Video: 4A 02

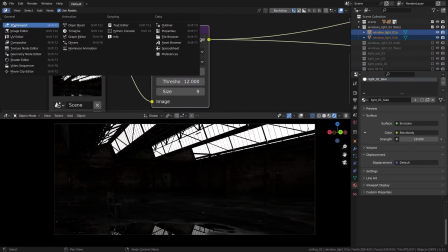4:09 Now we can get back to the 3D viewport and shovel some real light into our warehouse.
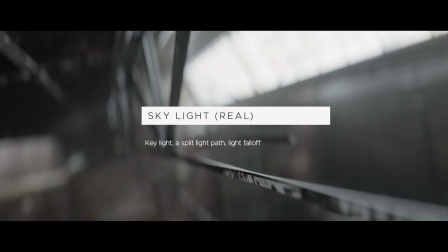4:15 In addition to the fake sky panels, just working for the camera, we should place some real ones. So that's what we can do next.
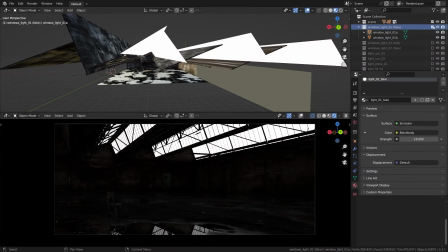4:25 I'm going to toggle off the first layer for a moment and enable the second one that says
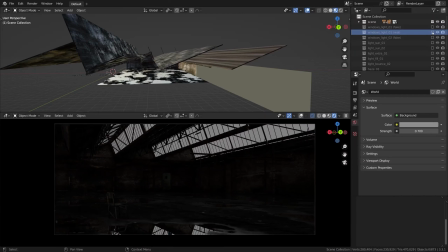4:31 window_light with a real suffix, so we know it's gonna be the real deal.
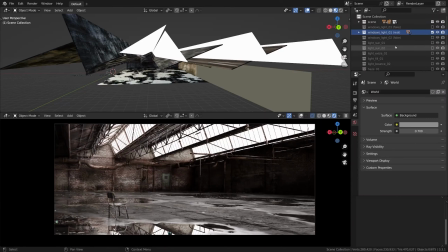4:36 This is also a set of mesh lights, but this time it's the normal mesh lights, the regular mesh lights that do illuminate stuff around them.
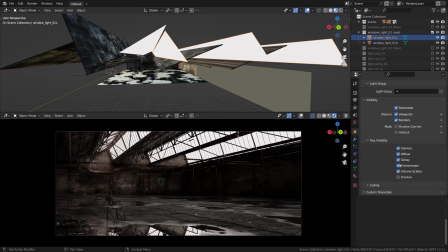4:46 This is a fundamental light layer from the main light source that exists in the environment, and it's gonna give away a nice, really soft base, as the window openings are pretty big.
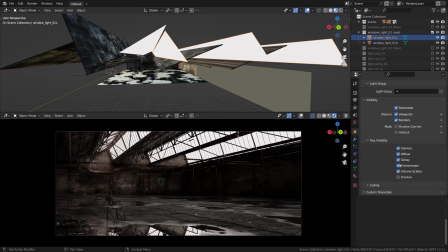4:59 It's the base of what we can say is our key light. It is the most basic read of form and direction in this scene. And as for the strength, I'll treat it as a base layer indeed, leaving some room for the rest of the lights,
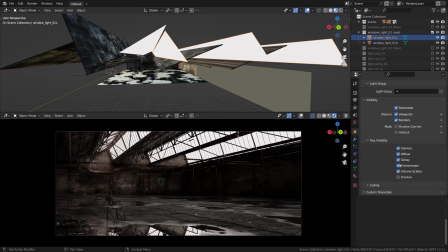5:13 keeping it fairly low in terms of exposure for the time being. But anyway, keeping it strong enough so pretty much everything is still readable. That should get the job done for the base lighting layer.
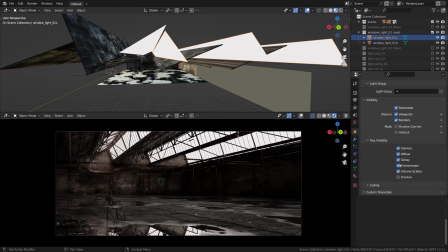5:26 As for the ray visibility in the object settings, unlike the fake sky panels, this one has diffuse and glossy rays in place. The cast shadows is turned off for this object though, so it doesn't block the sunlight that we will add shortly, and pretty much all other potential lights coming in from the outside world.
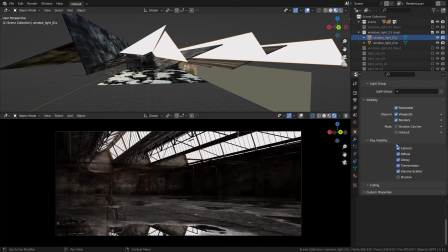5:46 This light shouldn't block other lights, in other words. It's not unlike flame that doesn't cast shadows, as we remember.
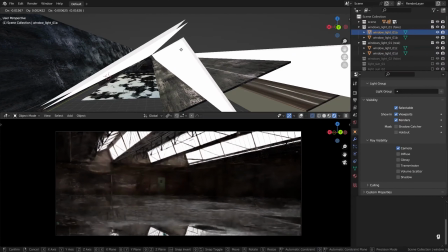5:55 Okay, I'm leaving the camera visibility on for these mesh lights because they'll be placed behind the fake panels anyway. It is hard to see, I think, but the real ones are just behind.
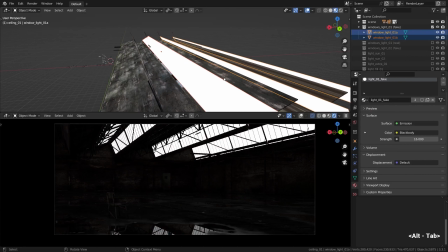6:09 So this is it. But thinking of it, why do we have to put these sky panels right outside the windows? Shouldn't it be way easier to just stretch a huge light blanket imitating the sky outside?
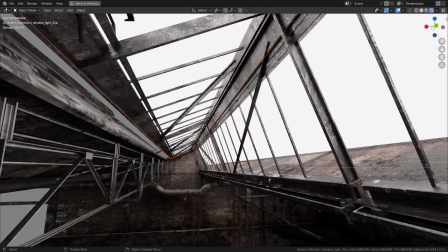6:22 Wouldn't it be easier this way? It could be a tricky thing to explain, but as we discussed in the previous chapters,
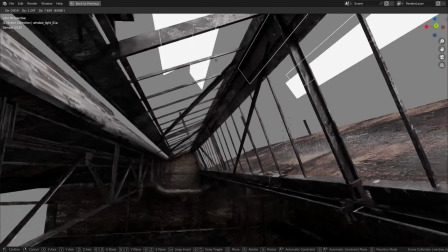6:31 there is such thing as the light fall-off, which is based on the distance from the light source to the subject,
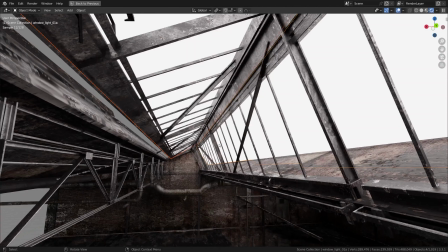6:37 and which essentially means that the light source placed near and the light source placed far away from the subject have different light patterns.
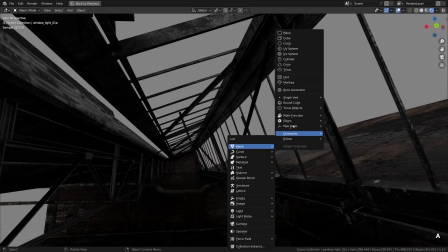6:46 It just falls off more quickly when it's placed near.
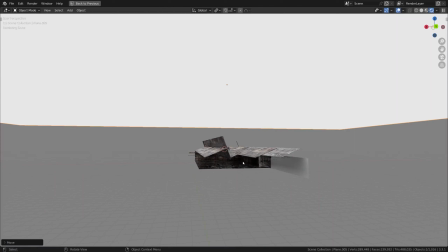6:50 So yes, of course, technically this skylight could be a large plane with the emissive material somewhere far away, something like that, and it would absolutely work. There is nothing wrong about it.
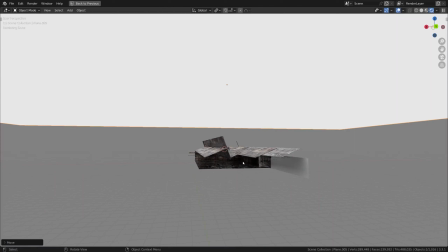7:03 Maybe there will be some extra fill from the directions we don't want, but mostly the difference will be in the light fall-off. Let me try to quickly demonstrate it by comparison.
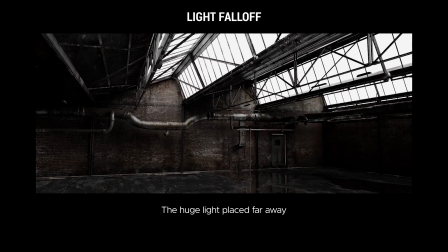7:19 So here is the comparison. I'll leave it up to you to deduct the difference in the light patterns. Here is the sky blanket versus the smaller window lights, just shaped like the actual window openings. I'm going to toggle it back and forth, see how the intensity falls off quicker in the case of the window lights.
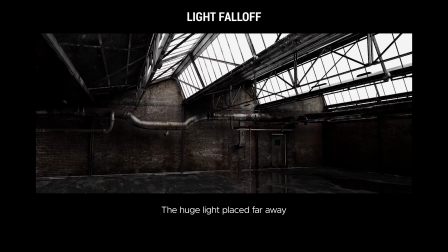7:37 It's fairly hard to see, but it's there if you look how the floor is darker in the other example. So I think that's why I choose the window sky panels instead of a huge light blanket outside. Basically for a harsher light fall-off, and I guess to control the distribution of light better,
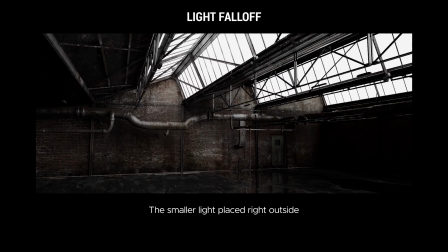7:56 so nothing leaks from the left side of the scene and from the back of the scene where we don't have any walls, and so on.
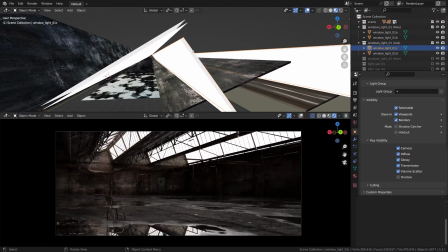8:04 So what I find really useful about the split setup with two different window lights, one real and one just meant for the camera,
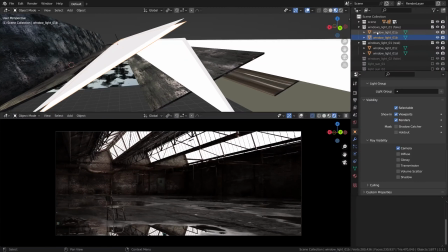8:11 is that we can now control the sky exposure separately without affecting the illumination.
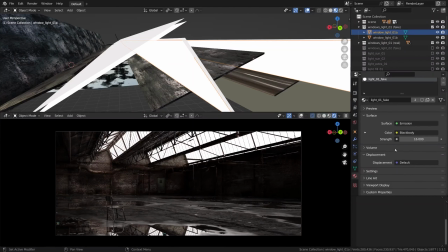8:17 For example, we can fine-tune the levels to get a certain level of glare, not worrying about spilling too much or too little light into our scene.
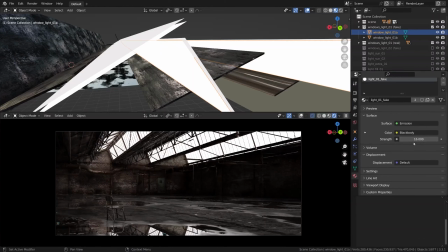8:28 One of the main motives of this lighting course, as I see it, is the notion of creative control over every aspect of lighting.
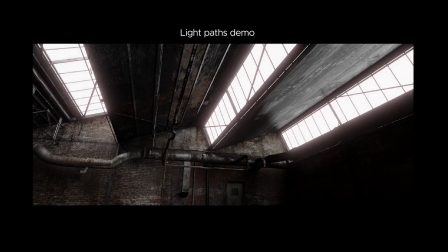8:38 Separating light paths like that plays right to this notion. It's just extremely convenient once this mindset is applied. I think it's quite liberating.
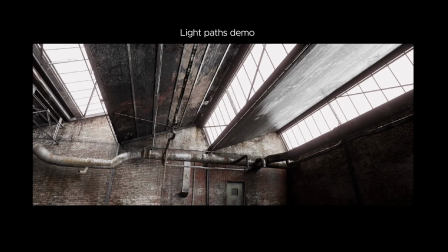8:49 It frees us to be really deliberate about our lighting choices.
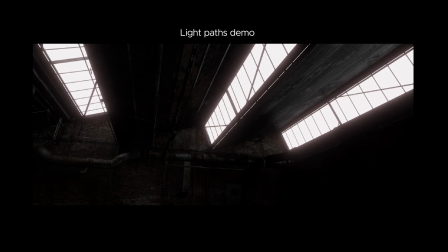8:55 With that said, we can move on to the third component of the skylight we are trying to imitate.
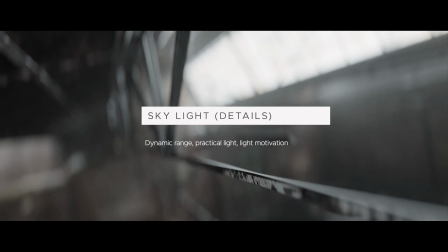9:02 Now when the basic soft skylight is set, it's a good time to break it up by introducing some details into the setup, hopefully without breaking the base.
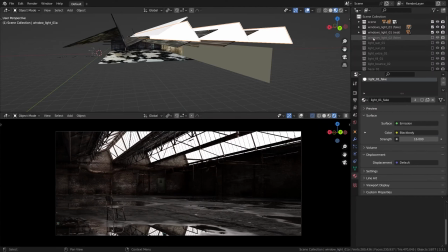9:12 In the outliner, find the third folder called Windows_light_02, also a fake one.
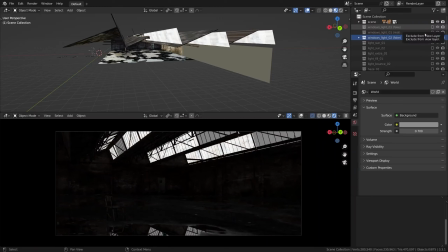9:19 This will be the layer imitating the dirty glass on some of the window panels.
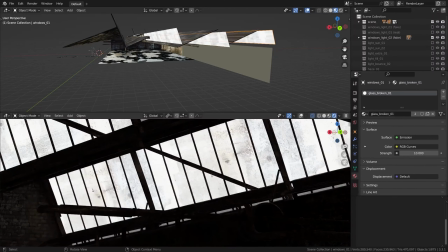9:25 Not all of them. The point is to break up the uniform look by stopping some light here and there,
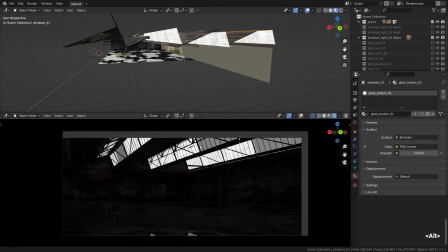9:32 leading to less power and less glare in some of the windows.
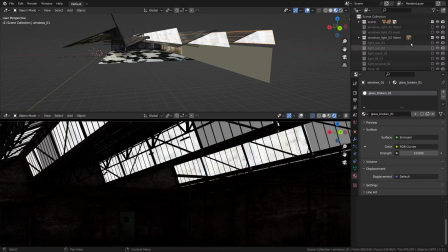9:38 Let's see how it all works together. I'm gonna switch the first 3 light layers on.
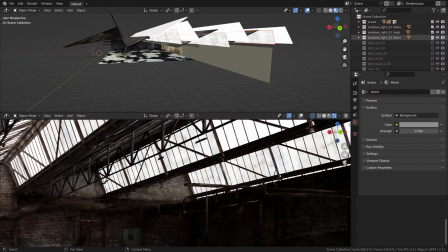9:44 That's our compound window light, so to speak. Speaking about the materials, the material for this one is once again just a simple emission shader with a strength slightly lower than the main sky material.
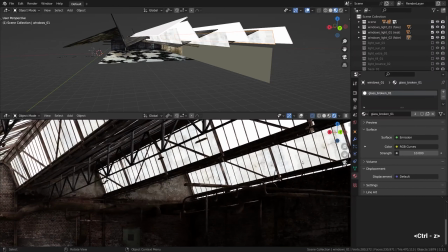9:59 I didn't want it to be much dimmer than the rest though, just a stop or two less, I think. Basically, I wanted to trigger less glare in post-pro, if that makes sense.
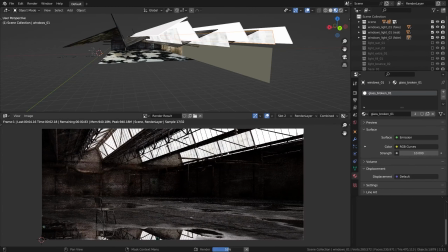10:11 Now let's do a quick render by pressing F12 and basically see how it reflected on the levels of bloom. Now, only a few windows emit a solid amount of pixel blooming, as if a really powerful light is punching through.
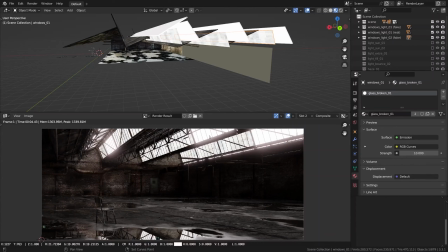10:25 Again, we can right-click on these out-of-bounds spots to reveal that they're peaking at about 20 in red, green and blue channels.
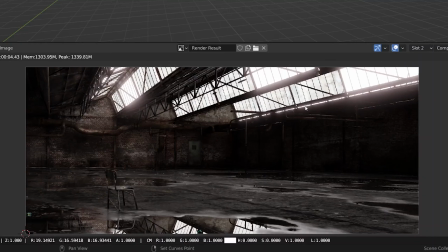10:35 These are pretty intensive values indeed. These horizontal slits also remaining quite hot at almost 20. Let's also check for comparison the newly placed Windows readout. Shift right click.
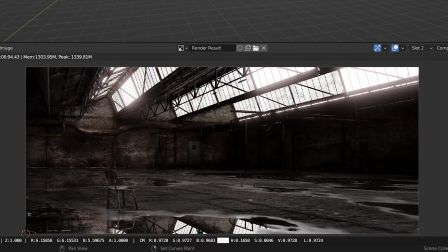10:50 It is just 6, which is also quite luminous, but not as luminous as these other hotter parts.
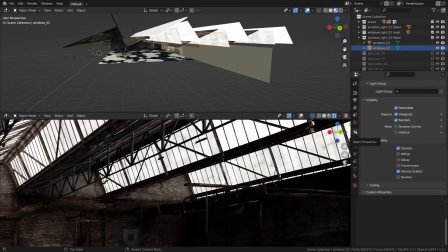10:59 As with the other panels, these ones don't cast shadows due to the shadow rays visibility checkbox being unticked. Okay, now with the extra details added, the first major block of our lighting setup should be more or less complete.
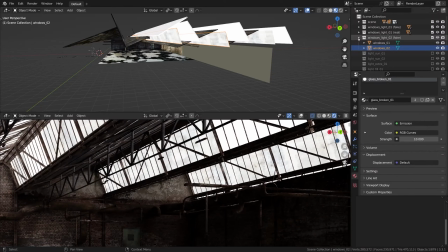11:14 A decent soft light source that has a good motivation, which is always a pro when it comes to cinematic style.
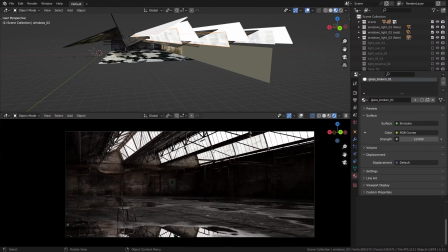11:22 The light from this source feels motivated precisely because we see the source in the shot as a part of the diegetic world.
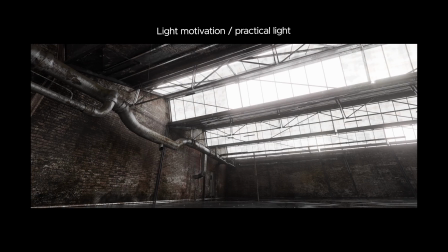11:30 It literally exists within the environment. And in addition to that, it's not just some opening, but it has its own setting and character. It's this rather intricate object with lots of framework breaking up the flow
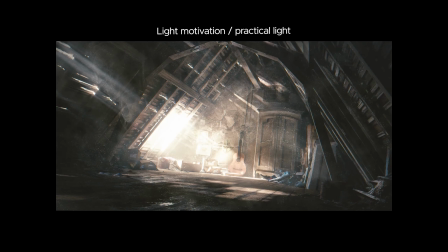11:46 and just looking old and interesting, I guess. In my opinion, aside from simply shaping the light flow, as in casting the shadows and all that stuff, the look of the practical sources visible within the shot really shapes how we perceive the light coming from that source.
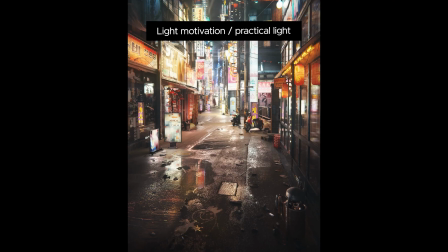12:04 Like, think of how these two things are connected aesthetically. I think it could be a really interesting subject to dive deeper, not in this tutorial though, but still interesting to ponder on.
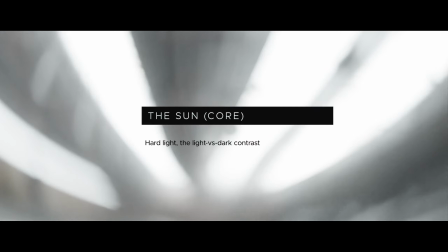12:20 Alright, after we got the soft skylight working, the next step could be letting some sunlight in.